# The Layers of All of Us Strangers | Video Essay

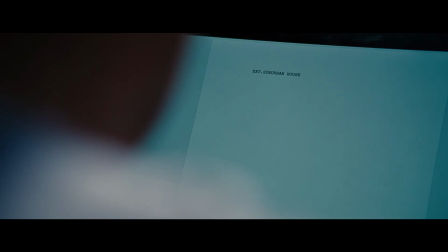(8:06)
So in a sense, this could be a movie about screenwriting and filmmaking and how they can mirror our complex realities and be a means to process our traumas.
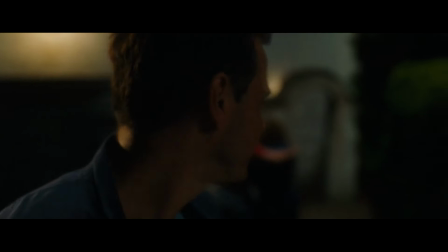(8:16)
Another theme that the structure of the film helps us to communicate is loneliness. The divide between the real world and Adam's fantasies speaks to his isolation.
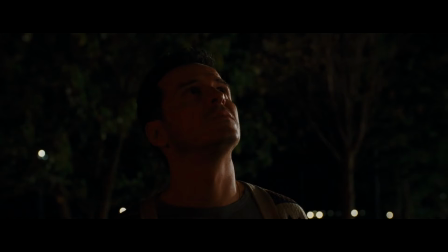(8:25)
His loneliness is central to this movie as it is to the character's psyche,
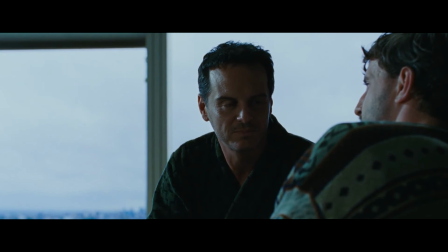(8:28)
and he spells that out for us clearly when he expresses how he's always felt lonely even before the death of his parents.
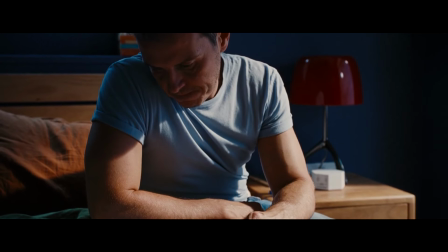(8:35)
But there are more subtle ways in which loneliness is expressed in this film. To start, the character's job is one that's isolating in nature,
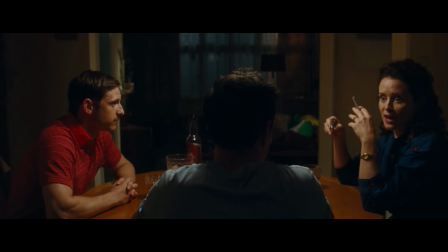(8:42)
and his father sort of pointed that out when he said that writers know less about the real world than anyone else.
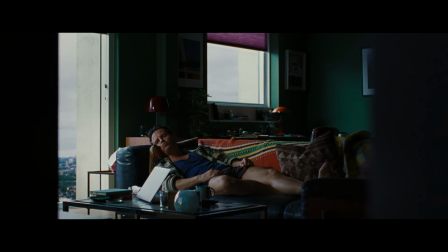(8:48)
The setting is also designed in a way that stresses that isolation,
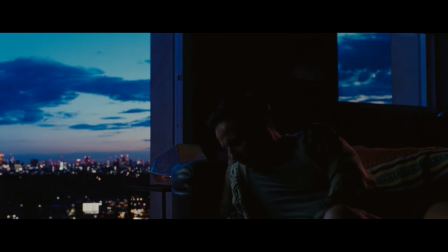(8:51)
as we have a lot of the shots with Adam in his apartment contrasted with images of the outside world, mainly the large,
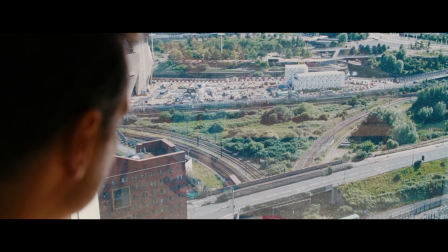(8:58)
crowded cityscape of London. A lot of the time, the camera is placed to emphasize that isolation further.
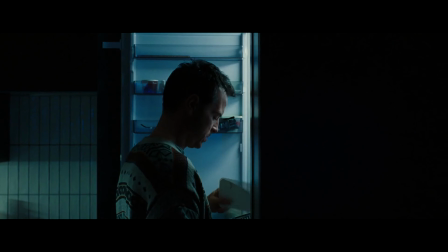(9:04)
The film is dominated by close-up shots of Adam, and we see him in a lot of shots trapped within some form of space, like windows or door frames.
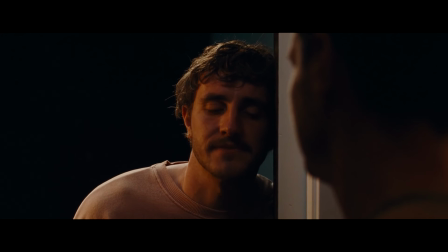(9:12)
Sound design helps with that as well, since we have Harry pointing to the silence earlier in the movie, which highlights the character's disconnect from the rest of the world.
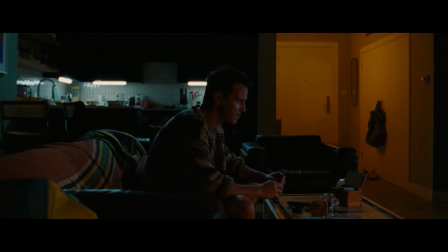(9:21)
Lightning and color are also used to emphasize that division.
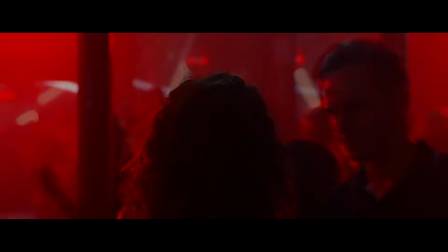(9:24)
As I said earlier, the shades of blue and red dominated almost the entirety of the movie in a way that suggests that their use is purposeful.
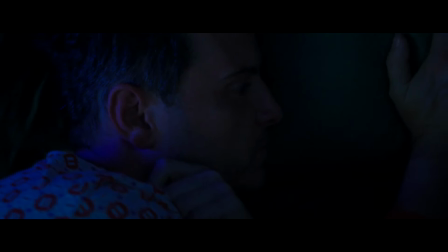(9:31)
For one, these two colors can be associated with a police car that brings Adam the devastating news that would change the course of his life.
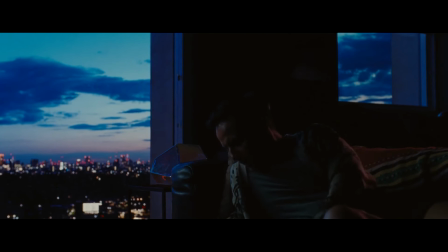(9:39)
But an even more substantial guess we can make is that shades of blue and cold colors represent the loneliness that Adam feels and every other emotion that comes with it,
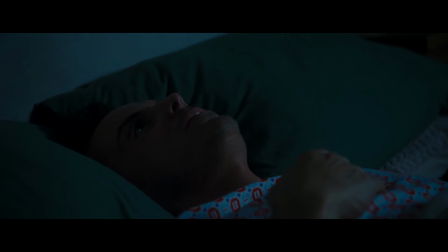(9:48)
like terror and fear. They are indeed present whenever Adam is alone or when he talks about his loneliness.
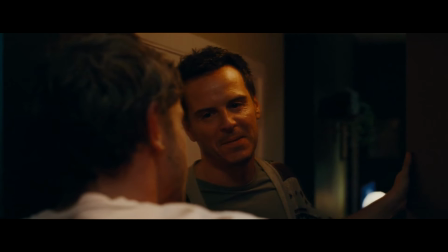(9:54)
Whereas warm colors, mainly shades of red, represent a sense of love, security, and protection.
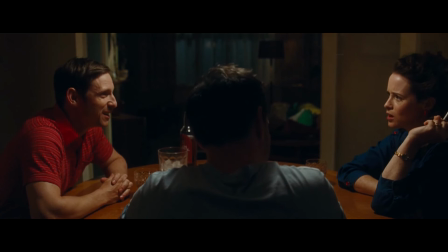(10:00)
And so they dominate the scenes where Adam is in the presence of his parents.
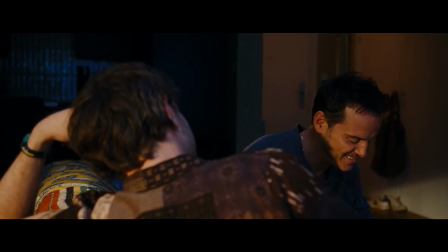(10:03)
As for his scenes with Harry, we get a mixture of both colors, mainly in the club and during their interactions.
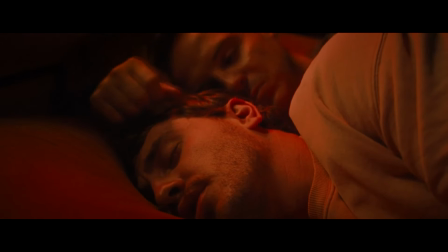(10:09)
We only settle on red lightning towards the end, where they are together in bed in a moment that feels warm and peaceful.
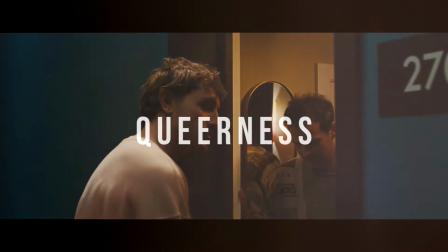(10:19)
The theme of loneliness goes hand-in-hand with another crucial theme in the film, which is queerness.
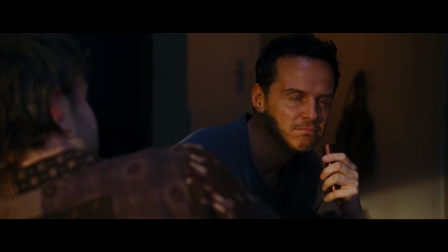(10:25)
At multiple instances, the relation between queerness and loneliness was brought up by Adam, characterized by this sense of ambiguity.
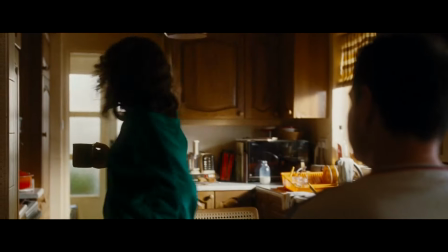(10:32)
When his mother brings up the topic, he admits to being lonely, but still clarifies that it's not because he's gay.
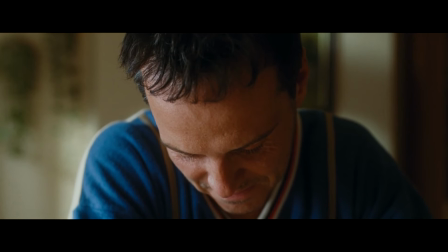(10:38)
However, even when he does that, there are traces of uncertainty in his expression, mainly the phrase,
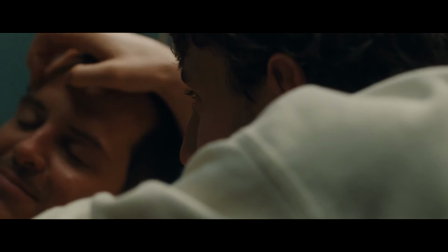(10:43)
not really, which points to the nuanced nature of this relation between queerness and loneliness.
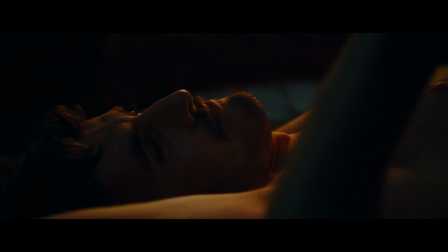(10:49)
That is also developed further through the character of Harry, who describes the isolation he was subjected to after coming out as being drifted to the edge.
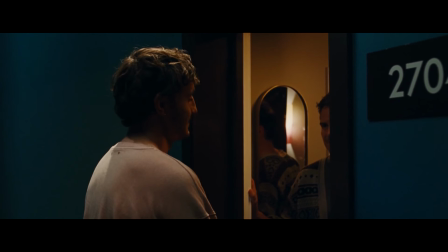(10:57)
To link this back to all that I said on the visual aspect of the film,
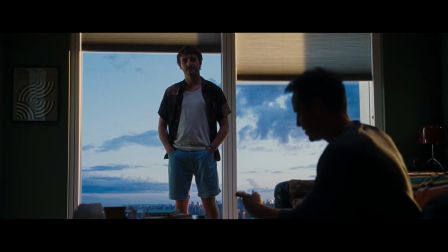(11:01)
that sentiment is represented through the contrast between the space that Adam and Harry occupy and the outside urban life of London,
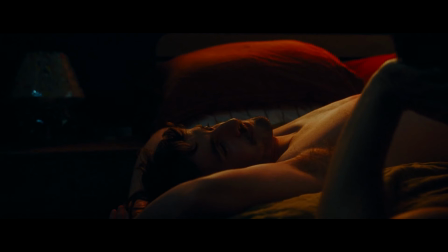(11:08)
from which they are so distant that they don't even hear the sounds that must come out of it.
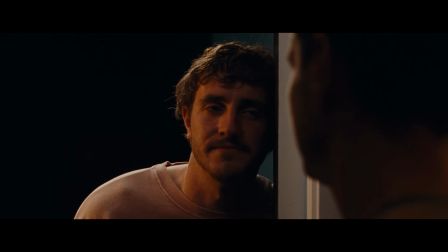(11:13)
That's how the remark that Harry makes at the beginning of the movie turns out to have a more powerful link to one of the core themes of the film,
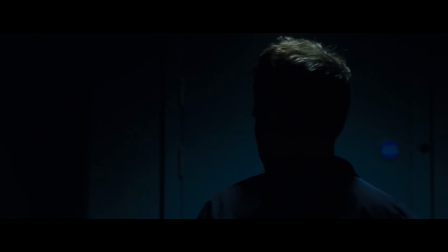(11:21)
which is queerness, expressed by a strong feeling often linked to it, which is loneliness. You see here how every element in the film is connected, even the smallest details.
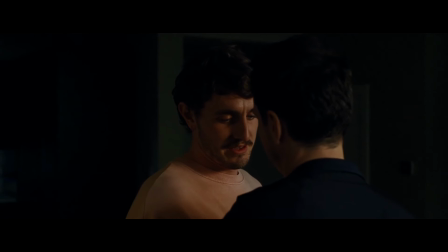(11:30)
Queerness, of course, isn't only represented in relation to the feeling of loneliness, but by virtue of being a queer protagonist,
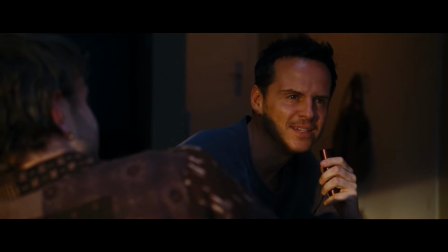(11:37)
Adam's character offers a subtle commentary on the queer experience through his expressions and interactions with other characters.
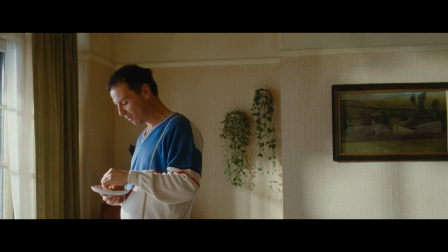(11:44)
We learn through his coming out scene about how shaky our perception of queerness can be.
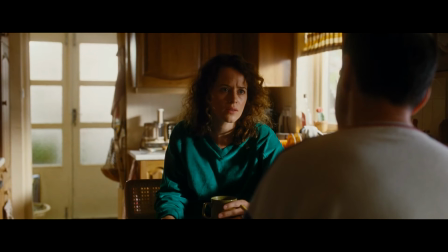(11:49)
Since on the one hand, we have Adam's mother who shows surprise when he comes out to her and specifically says that he doesn't actually look queer.
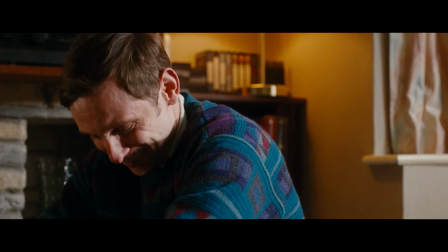(11:56)
And on the other hand, we have the father who claims that it's so obvious that he had known about it since Adam was a child.
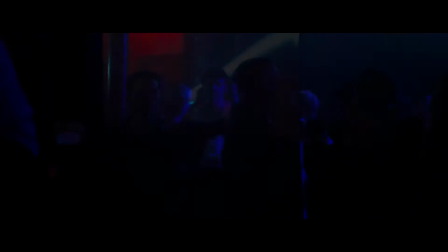(12:03)
These moments can be reflective of Adam's experience with others who might or might not identify him as queer.